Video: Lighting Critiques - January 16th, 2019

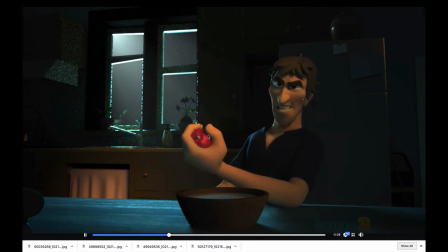4:14 So it's like we're not seeing the blade, but we need to see the blade, because right now it just doesn't, like that doesn't look like a knife. It looks like a white line. So we need to figure out a way to get the knife to read as a knife. You could perhaps like put a little glinty flingy thing on it.
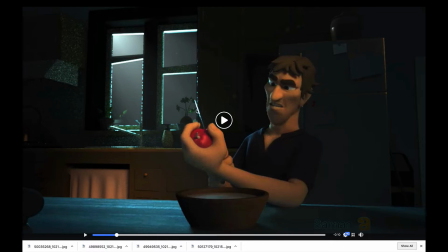4:31 You could do that, like a little bit of a lens flare on the comp, but I would see,
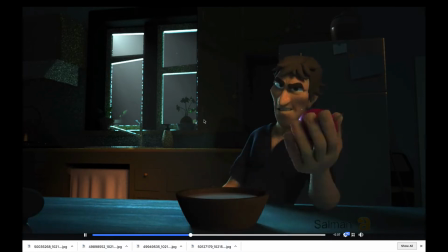4:38 just see if we can get some diffuse value on there.
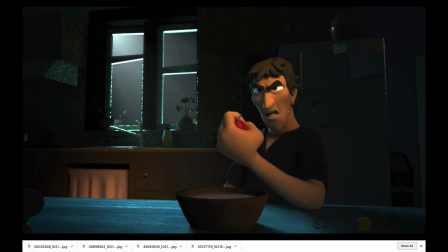4:43 In terms of, yeah, I'd say that's pretty good. And then just getting some more value back here. Just like maybe adding a little bit of a fill light to the overall scene, and just see if we can't get a little bit in there.
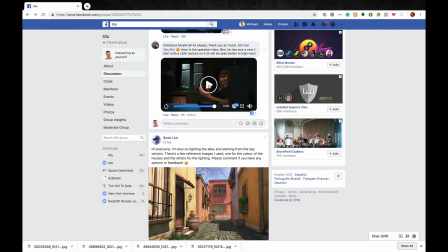5:02 yeah, that's the biggest one there. And then we've got Sook Lim's image.
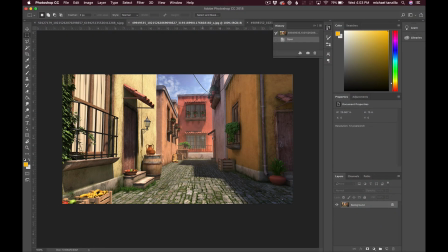5:09 So actually, let me hop over to Photoshop here because I have this open here. So this is a great start. I took a look at your reference. Thank you for providing that. That's really, really big. So there's some differences and distinctions within them. And so I'm not quite sure, because like the first thing I noticed is the sky, right? Like you've got, the sky is very visible. It's very similar to this reference, but dissimilar from the other two. And I would think, me personally, I would push it more towards this level of brightness as opposed to something like this,
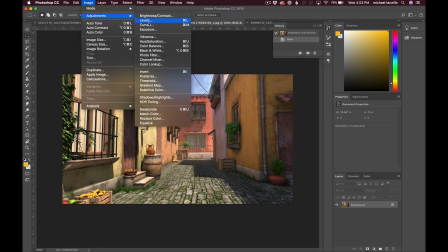5:43 just because it feels a little bit even. So if I take down the saturation and just make it
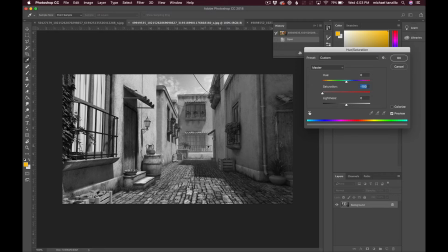5:52 about value, like I would like these values feel pretty similar to me back here. So it'd be nice to push that a little bit stronger. In terms of some other things, I think this is looking really great. It's feeling overall a little bit matte.
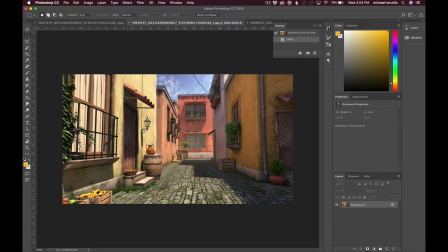6:07 Like we're not getting a lot of specular highlights and things, especially like the plants and these metallic objects. It's just feeling like a lot of diffuse value. So I would see what I can do about increasing the specular value of the light, because it doesn't feel like it's a material thing if it's happening kind of uniformly across the entire scene.
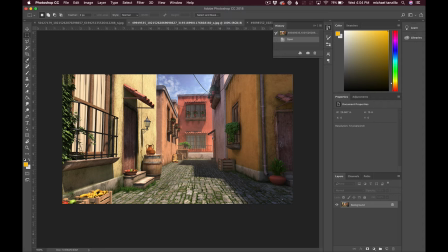6:26 So just see what you can do about that. Some other things you want to be aware of with this set, and these are pretty common with this one. It's just the way it goes. Just watch out and try and get some distinction between this wall 1 and wall 2 over here, just because they end up, for whatever reason, they end up being pretty similar in value.
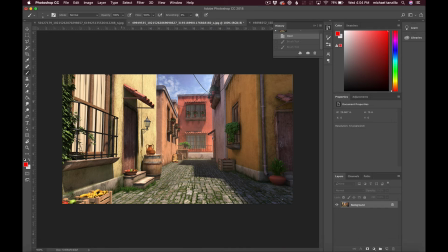6:46 And so just it really helps create like sections of space where now this is section 1, this little area is section 2, and this area is section 3. It really helps get some more depth. And then in terms of
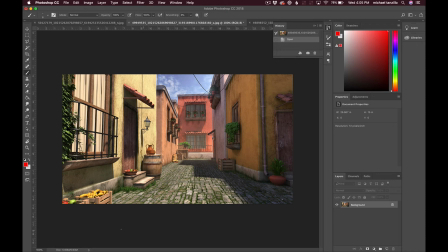7:04 we've got this, there looks like to be a little bit of a wash back here towards the back of the scene. Two things about it. One, I'm not seeing it up near the top of the screen. Ooh, not there. I'm not seeing it up here as much as I am down below here.
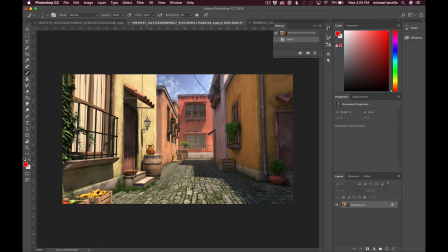7:22 And what I would think is that it kind of happens uniformly back there, because it's kind of happening. It's a little bit of a lens, like it happens a little bit in the lens effect, and there's just not enough. It basically is just looking like this area feels desaturated, as opposed to it being washed out.
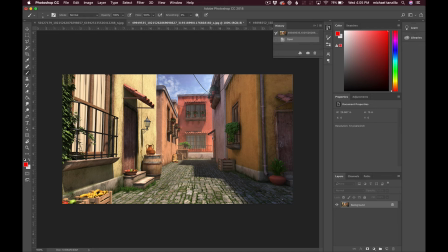7:39 Like this area under this window feels more contrasty than this area, and it just feels a little washed out. So I would make it feel a little bit more uniform and make it feel a little bit more like it's affecting everything back there. A little bit of lens flare, it looks like up here. That's cool.
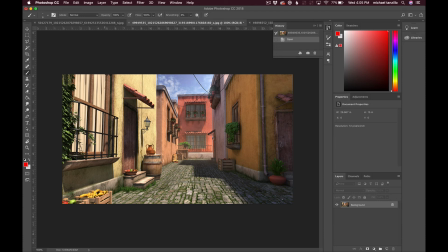7:58 And then I would see what you can do, because again, this is something that's pretty common about getting some reflection in this window. Feels a little bit dead. And then watch out for these plants. They're gonna want to get very matte too. So just getting some specular bounces in there. And then from there, I mean, it's looking pretty good though.
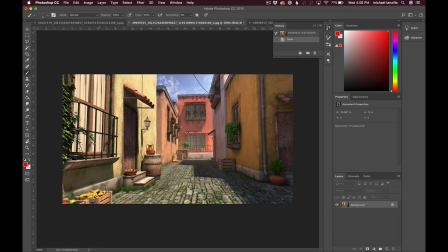8:18 Like this has got a pretty good feel to it.